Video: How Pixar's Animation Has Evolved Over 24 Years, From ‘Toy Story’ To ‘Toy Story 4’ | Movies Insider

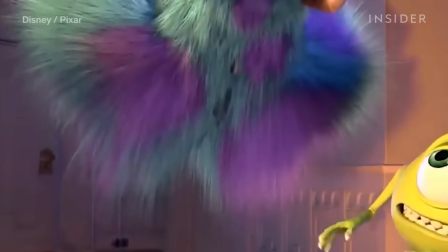4:09 So if you want to work at Pixar, you might need to know physics. They also found real-world fur on different animals, like llamas, for reference.
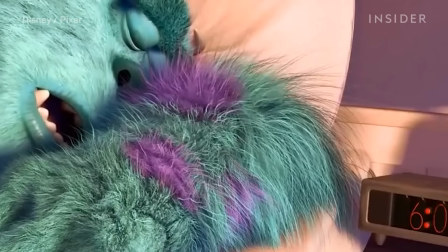4:17 By doing this, they found the best way to make hair look and move realistically is to clump it together.
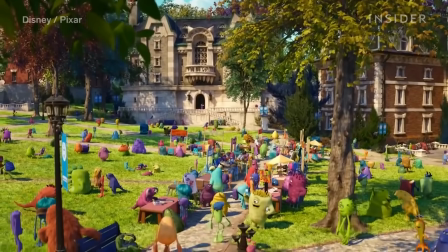4:23 Monsters, Inc. laid down the technical foundation, which allowed Pixar to have over 250 furry monsters in the sequel, Monsters University.
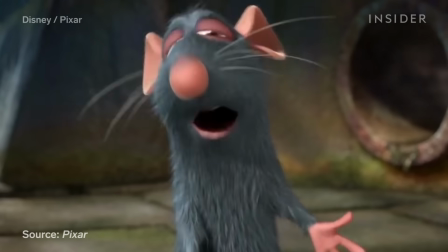4:31 The tools at their disposal also helped them create fur on animals seen in Ratatouille and Up,
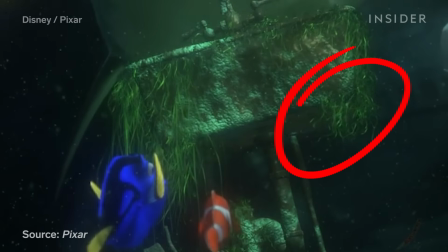4:36 the moss on the submarine from this scene in Finding Nemo, and the grass on the ground in Cars.
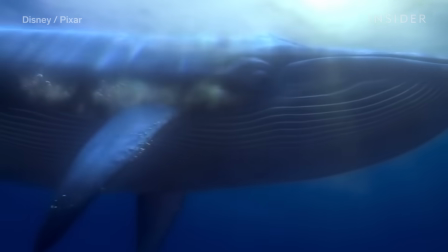4:42 Pixar's next movie, 2003's Finding Nemo, also required the animators to create things they'd never put on screen before. This time, they had to figure out how to make a movie set largely underwater. Once again, science and real-world references would help them out.
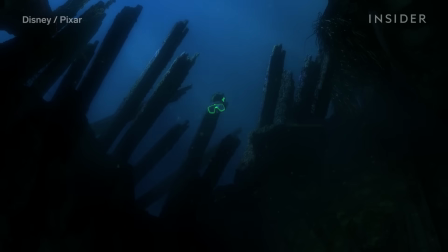4:58 Just as they did with hair, they broke down the water as much as they could to get it right. According to director of photography Danielle Feinberg, they started with a real-life underwater clip,
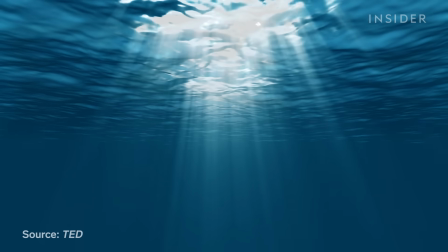5:07 recreated it in the computer, and broke it down to find the most essential elements.
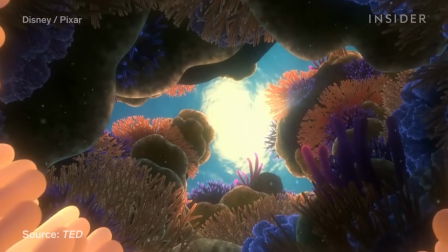5:12 The biggest one, light, and how it travels through water.
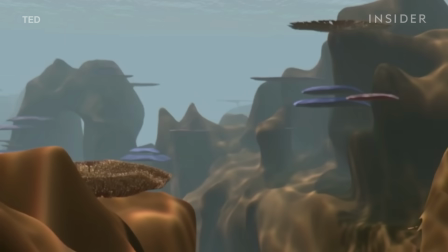5:16 The light they created affected both the visibility and the color of the film's elaborate underwater world.
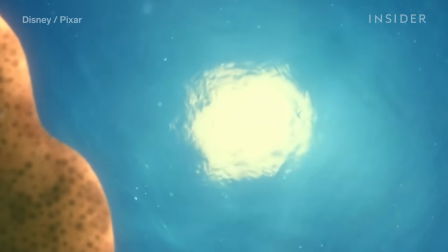5:21 And while they need science to animate certain elements of a movie, there are times where they can use artistic license.
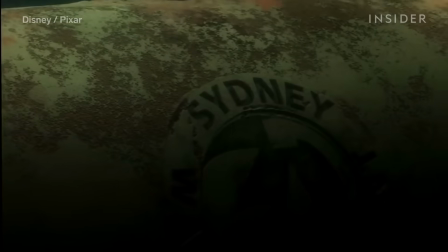5:27 For instance, they made the water in Sydney Harbor look fairly green to fit the mood of the scene.
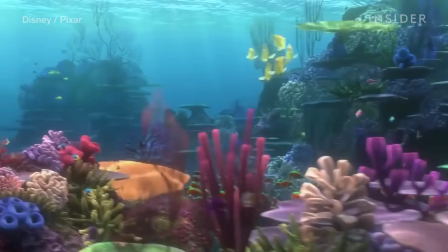5:32 In reality, it would not be that color. Once the environment was created, they had to populate the world.
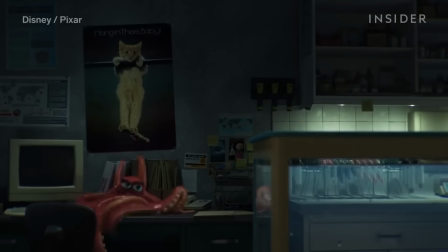5:38 Perhaps the most challenging sea creature they had to create was Hank the Octopus from the 2016 sequel, Finding Dory.
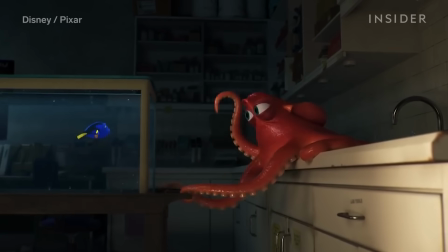5:45 It was literally impossible for them to put Hank in Nemo, and you can see why.
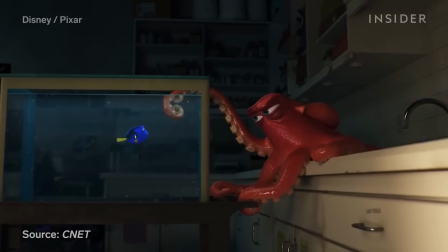5:49 Creating just one scene with him supposedly took about 2 years.
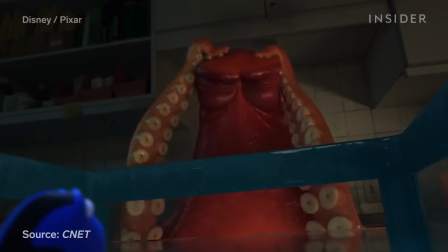5:53 Character supervisor Jeremy Talbot explained that they had to break down an octopus and piece it back together again,
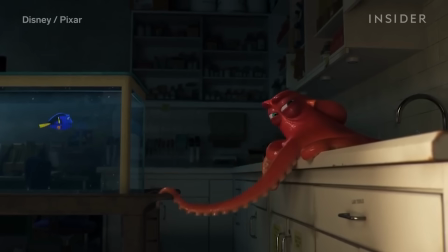5:59 which sounds a lot like how Pixar mastered fur and water. One thing they discovered was that octopus tentacles don't bend, but almost unfurl.
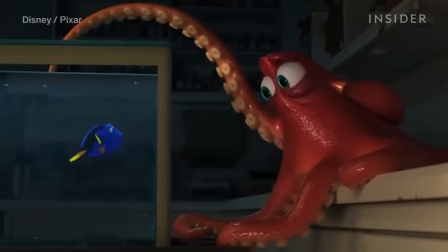6:07 An engineer spent 6 months just getting the curve of one of his tentacles right, and this was even before they mastered his camouflage.
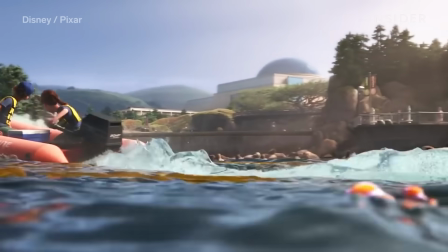6:14 And as Pixar got better at developing the natural world, it also improved on the man-made world.
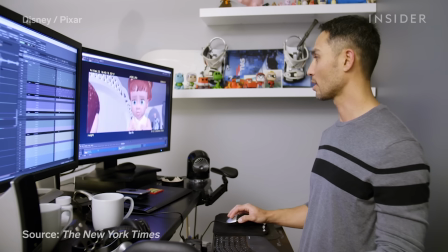6:20 By the time 2006's Cars came around, Pixar had about 1,000 times the computing power it did on Toy Story.
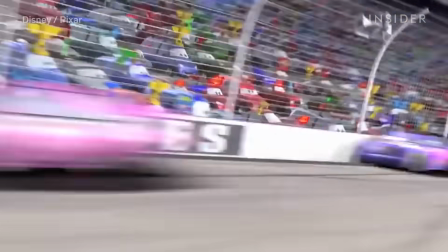6:29 Cars gave the animators a chance to hone their skills creating metal surfaces.
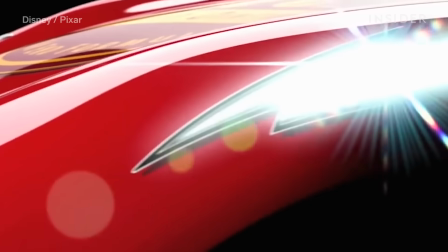6:33 As they did with the water in Finding Nemo, they took time to make the light reflect off Lightning McQueen.
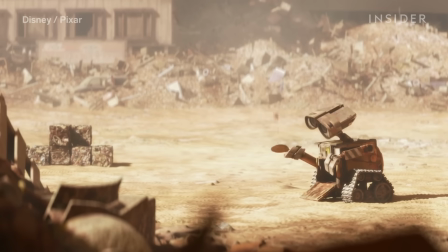6:38 Those metal surfaces would then be rusted up and seen in 2008's WALL-E, often considered one of Pixar's most visually stunning works.
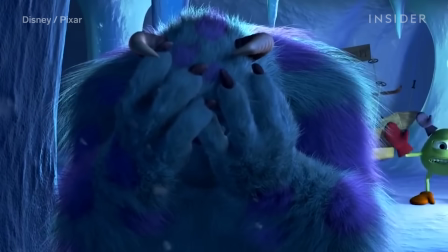6:46 Then when Ratatouille rolled around in 2007, Pixar combined its ability to work with fur from Monsters, Inc. and with water in Finding Nemo to display wet fur.
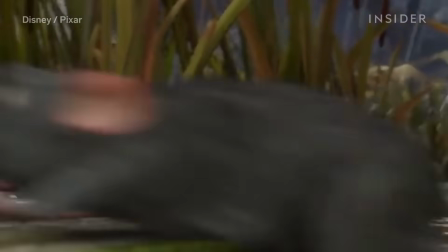6:55 Lighting is one of the most important factors in making CG animation look real.
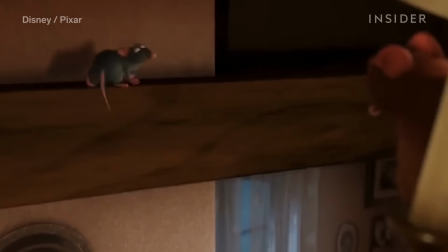6:59 It takes a lot of rendering time to get it right, and it's not just 1 or 2 lights we're talking about.
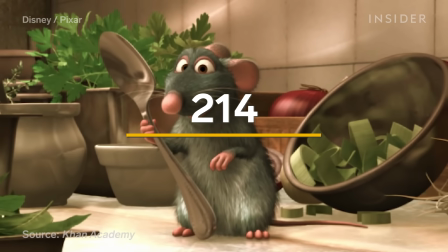7:05 This one shot alone in Ratatouille contained 230 lights, but that's nothing.
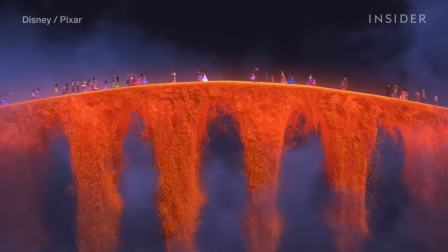7:10 Jump ahead to 2017's Coco. When Miguel enters the land of the dead, he's laying his eyes on about 8 million lights.
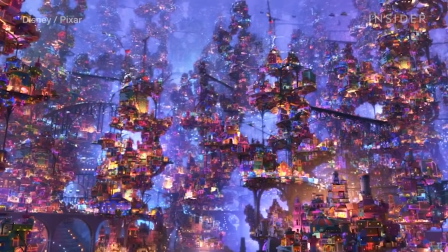7:17 And even with a movie as visually ambitious as this one, something as simple as clothes can be the biggest challenge.
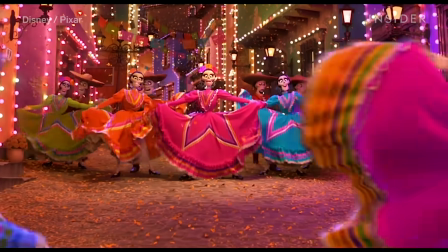7:23 A lot of the characters that wore clothes in Coco were actually skeletons.
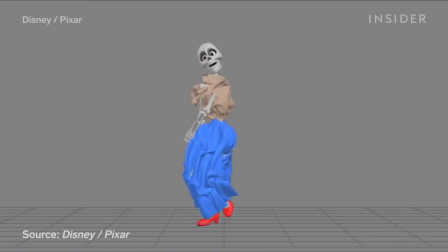7:27 The animators found that while simulating clothing, the cloth would often get caught between individual bones, creating a wedgie of sorts.
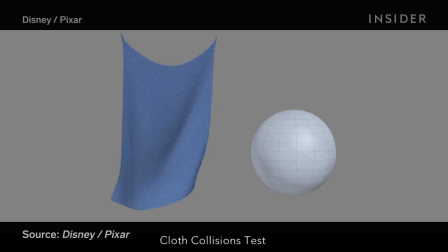7:35 For this, it implemented a technique called continuous collision detection,
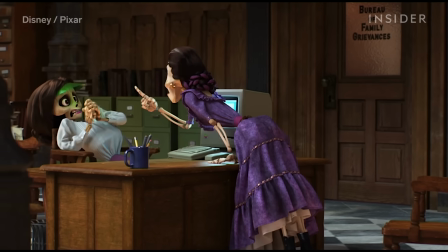7:40 which allowed the animators to spot the clothes getting caught, even at moments where it was difficult to notice.
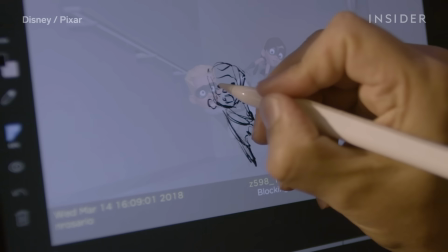7:45 A year later, when the long-awaited Incredibles 2 came out, they were back to working with humans, skin, bones, and all.
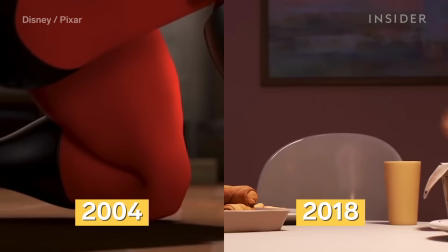7:51 There was a 14-year gap between the two Incredibles movies,
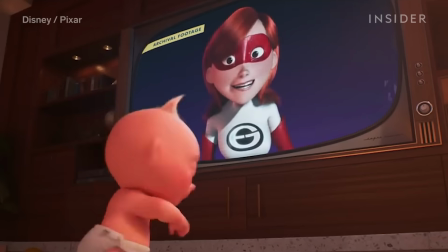7:55 and the benefits of improved technology actually allowed them to make Jack Jack look even cuter than he did in the first movie.
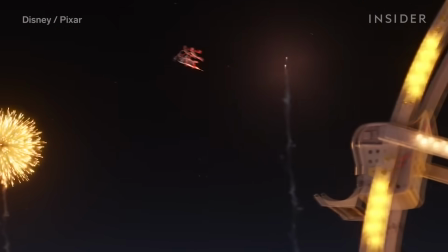8:01 All of these movies would eventually lead to Toy Story 4.
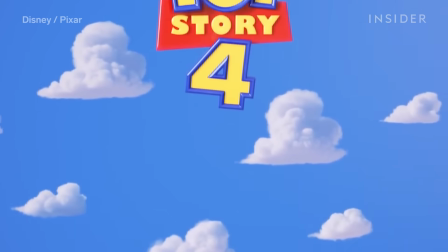8:05 24 years after the original was released, it seemed like this sequel is trying to do a lot of things the original just couldn't.
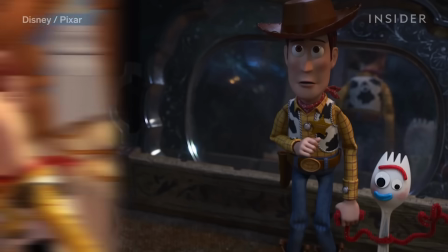8:13 The differences couldn't be more stark.